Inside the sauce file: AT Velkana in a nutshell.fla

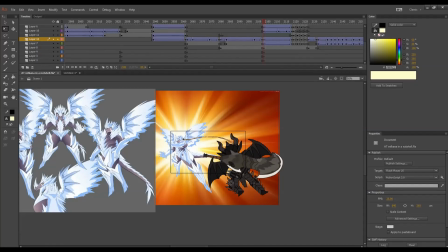It's like I'm just skewing and stretching up the leg poses,
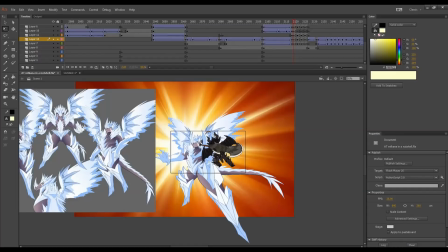and trying not to draw any more new body shapes, and just working with what I have.
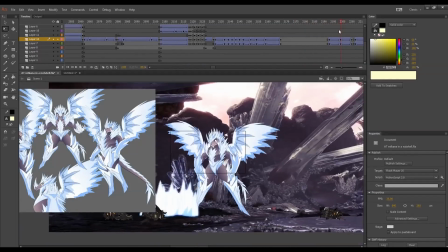So we are back to the 3/4 view. So everything, so you can see I would zoom in fast and then transit to the front view.
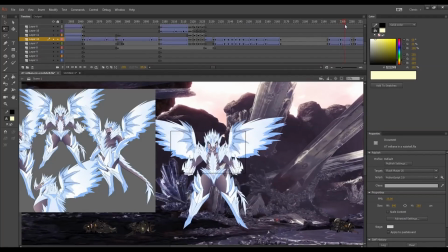So you can see there's a switch in poses from 3/4 to front view.
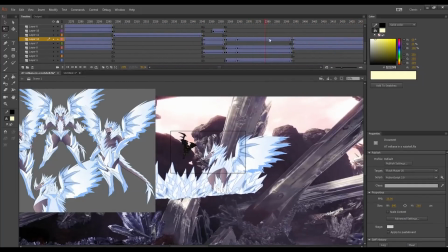And then we are back to this asset. So you can see that this one is a special case. I think this is a case.
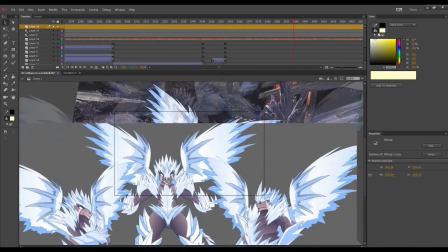So this is actually still the front view. I'm actually still using the front view of it, but I have
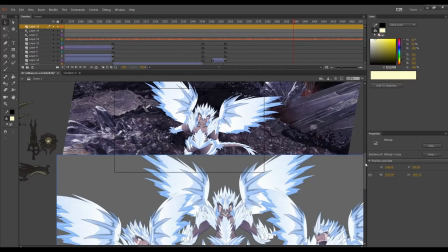skewed and modified some of the perspective to look like it's from a top to down shot.
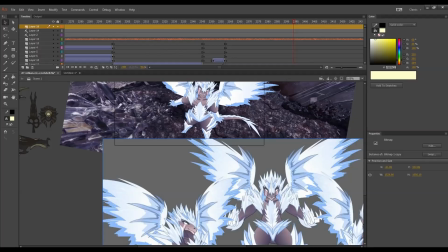So like I did some modification, but in the end it's all skewing and stretching the assets. All these feet assets are still the front view, but I just try to skew and stretch it as much as possible to get this very top to bottom view perspective,
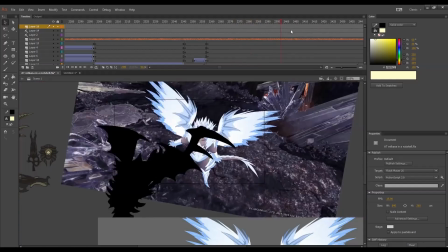which I guess if it's not a lingering shot, it should look well, I guess.
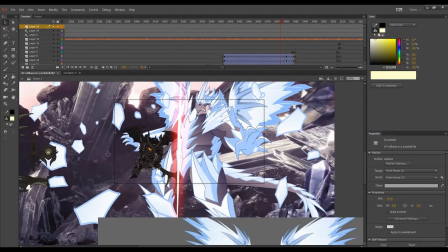But yeah, again, the JoJo pose, but in a damage pose.
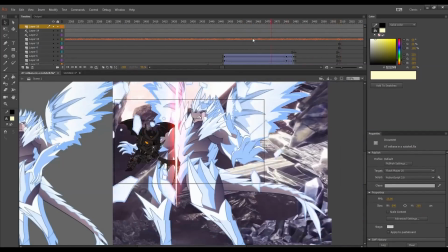I also love this shot.
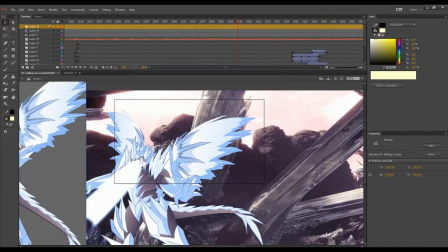And firing back the beam, and you can see a bit of a slightly complicated animation pose.
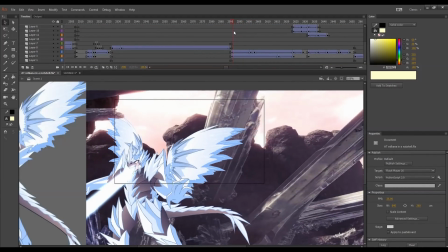Is like flipping from left to right,
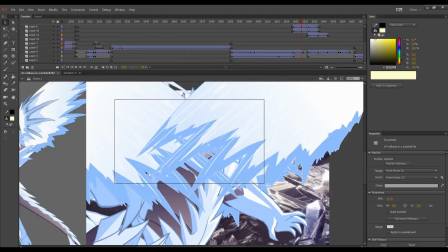and then in order to transit from this keyframe to another keyframe, I would hide the whole screen with the wings.
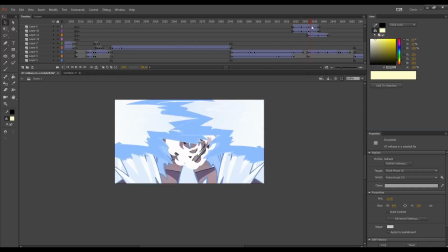If I hidden the external shots, you can see that I supposedly smoothly transit from the 3/4 view to the front view instantly.
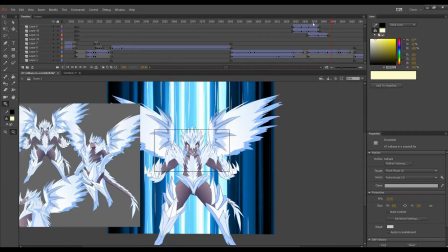So that is how one way you do a smooth transition.
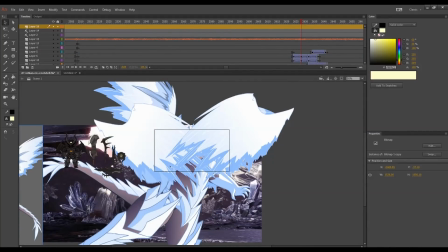You can see I just animate in the wings, I just twin in the wings and twin them out
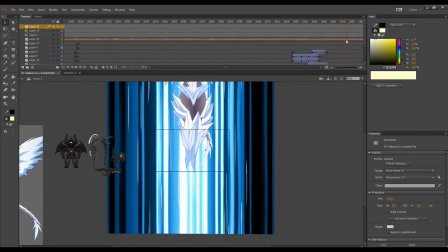and do some jumping animation.
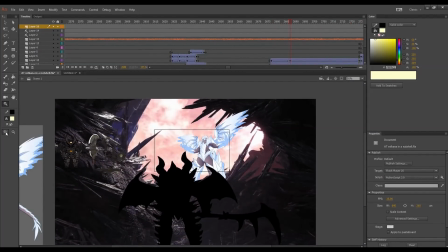And for this part, I have to draw a unique body shape just to fit the perspective, but other than that,
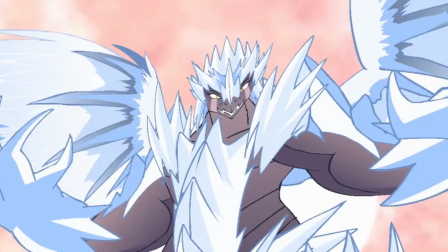you can see how flat the character is because I'm doing the skewing of the front view of the character.
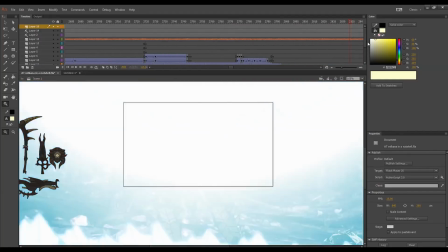And yep, this is how I cheat my way by drawing only 3 key poses of Velkana.
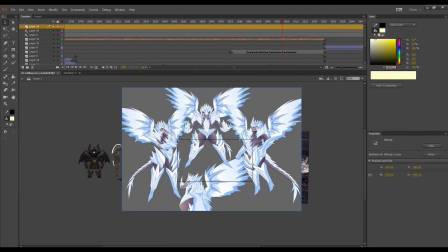and do an animation within 1 week. This is more or less how am I a hack fraud in animation,
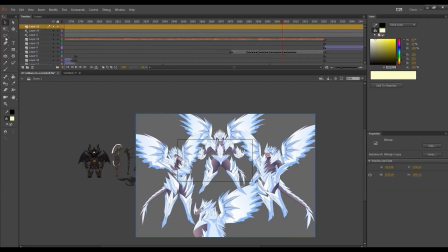and if you think these cheating techniques can apply to your animation,
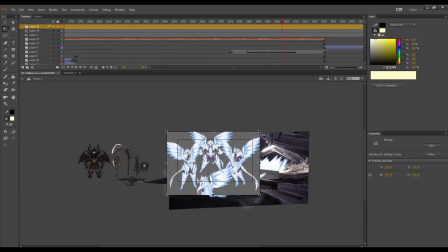why not try it out? But I guess, you know, I use with
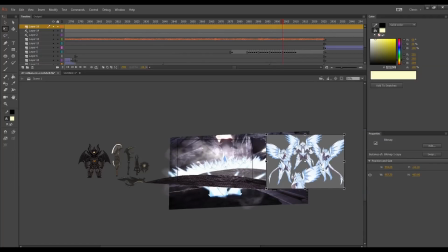whatever, with caution, or my advice is if it works, it works, I guess. So yeah, well, I'm done with my spiel, and I hope whoever has sat through all the way here, you know, got an idea on how I do my animations.
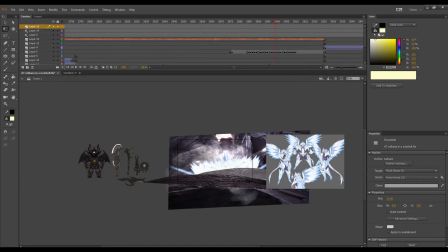This is one of my most trashy animations that I actually sort of don't really put much effort in. They are meant to be just, you know, junk stuff like fast food, just to get them up as fast as possible,
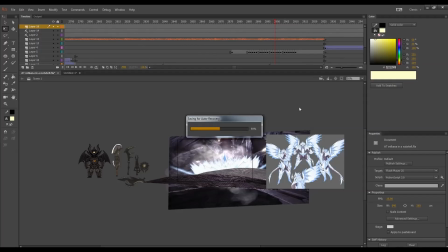because I don't really like to focus much on my Monster Hunter series. But yeah, uh, thanks for watching, and maybe I will do one more in the next 2 or 3 years later down the road. We'll see later.